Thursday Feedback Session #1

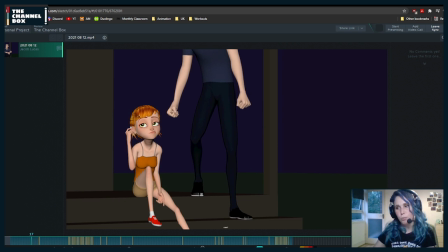(95:59)
But aside from that, you could potentially have this rotation not be as sharp. So here she still has her head a little bit rotated.
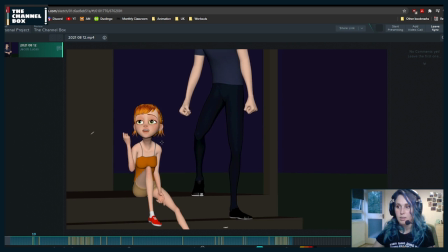(96:14)
And then she goes into this. Because right now you're staying in that same head rotation from frames like 18 to 21. So that's a lot of frames. That doesn't seem like a lot, but it's enough for us to feel like she's in the same rotation.
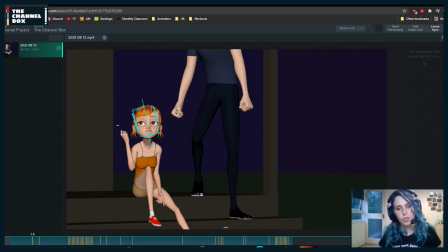(96:38)
I got my work in the showcase. I think that's what he means. If feature student was a thing back then, like every week there used to be a feature student. Now, I don't know if they do that anymore that much.
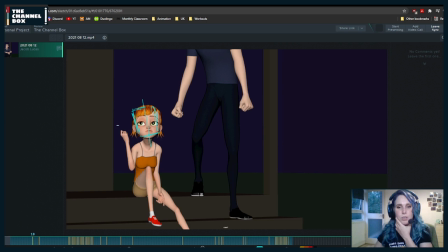(96:56)
Yeah, oh yeah, I think I was featured in there as well.
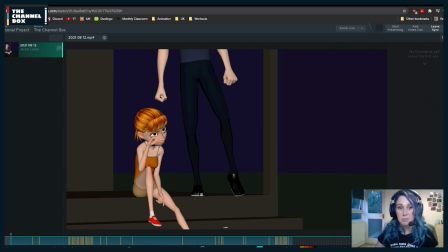(97:01)
Yeah. I think it's kind of random. They just put some random three people. Hey, yes! I'm there.
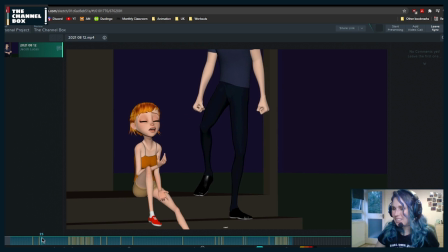You're still working on this, but remember to do a Benbow pass, because you know me, and I will freak out if you don't do a Benbow pass.
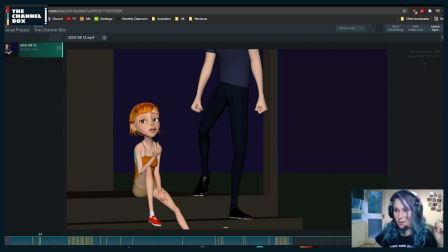(97:27)
So just remember our good friend Benbows. We love them. They make Aya less weird, because she looks so weird.
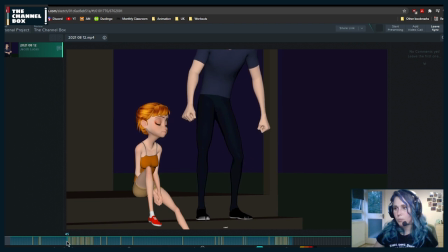(97:41)
Then here, I feel like once she gets into this pose, yeah, I know. Which version do you have? Because you know how you can turn on the correctives?
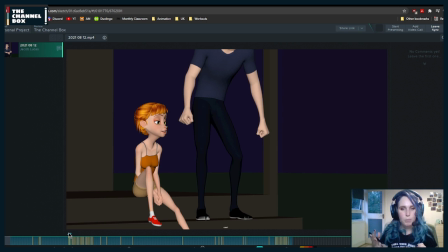(97:57)
There's like, if you turn them on and or off, I can't remember which, she's slightly less bony, like slightly. You could try that. It is very tiny and slight. Doesn't really change that much, but it's worth it. I think you might already have it on though.
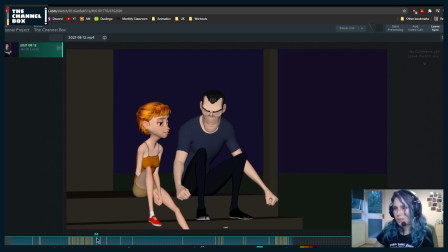(98:16)
Here, when she is in this pose, I feel like she's not looking...
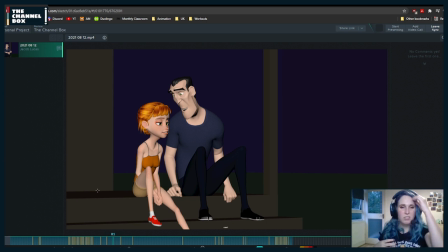(98:25)
I don't remember if it's on or off. There's one that makes it a little bit better. She's kind of not looking anywhere. And it feels like it's not even that she's looking into the horizon. It feels like the gaze doesn't have a reason to be right now.
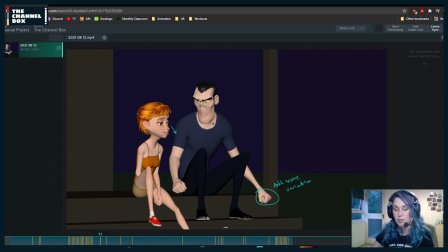(98:44)
So potentially what you could do is just lower so that she's more introspective and she's looking down. That could be an option. Or it's the other option is maybe not have her so quote-unquote cross-eyed,
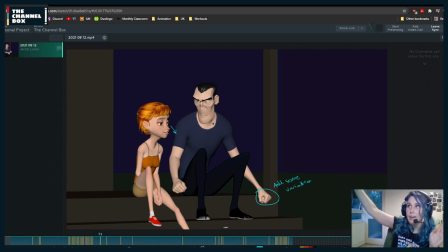(99:01)
just so that if she's looking far ahead into the distance, then your eyes don't cross so much. Right now they feel very close together. And then one thing that I've just noticed, because I'm scrubbing through,
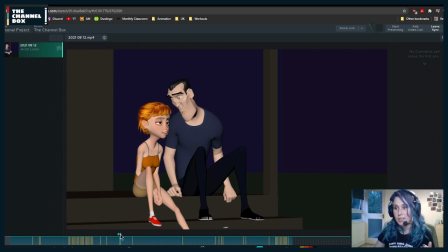(99:18)
check your arcs on the nose, because here she's rotating her head completely horizontal. You need to add an arc there so that it doesn't feel so horizontal if you track the nose.
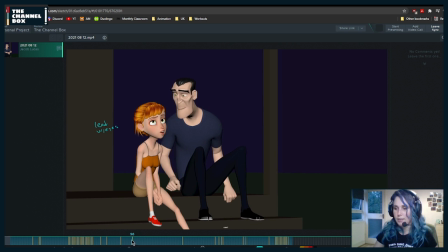(99:36)
Here I wrote to myself, lead with the eyes, just because you're starting this motion while she has her eyes closed. What I would do is maybe, since you have I'll check it out later.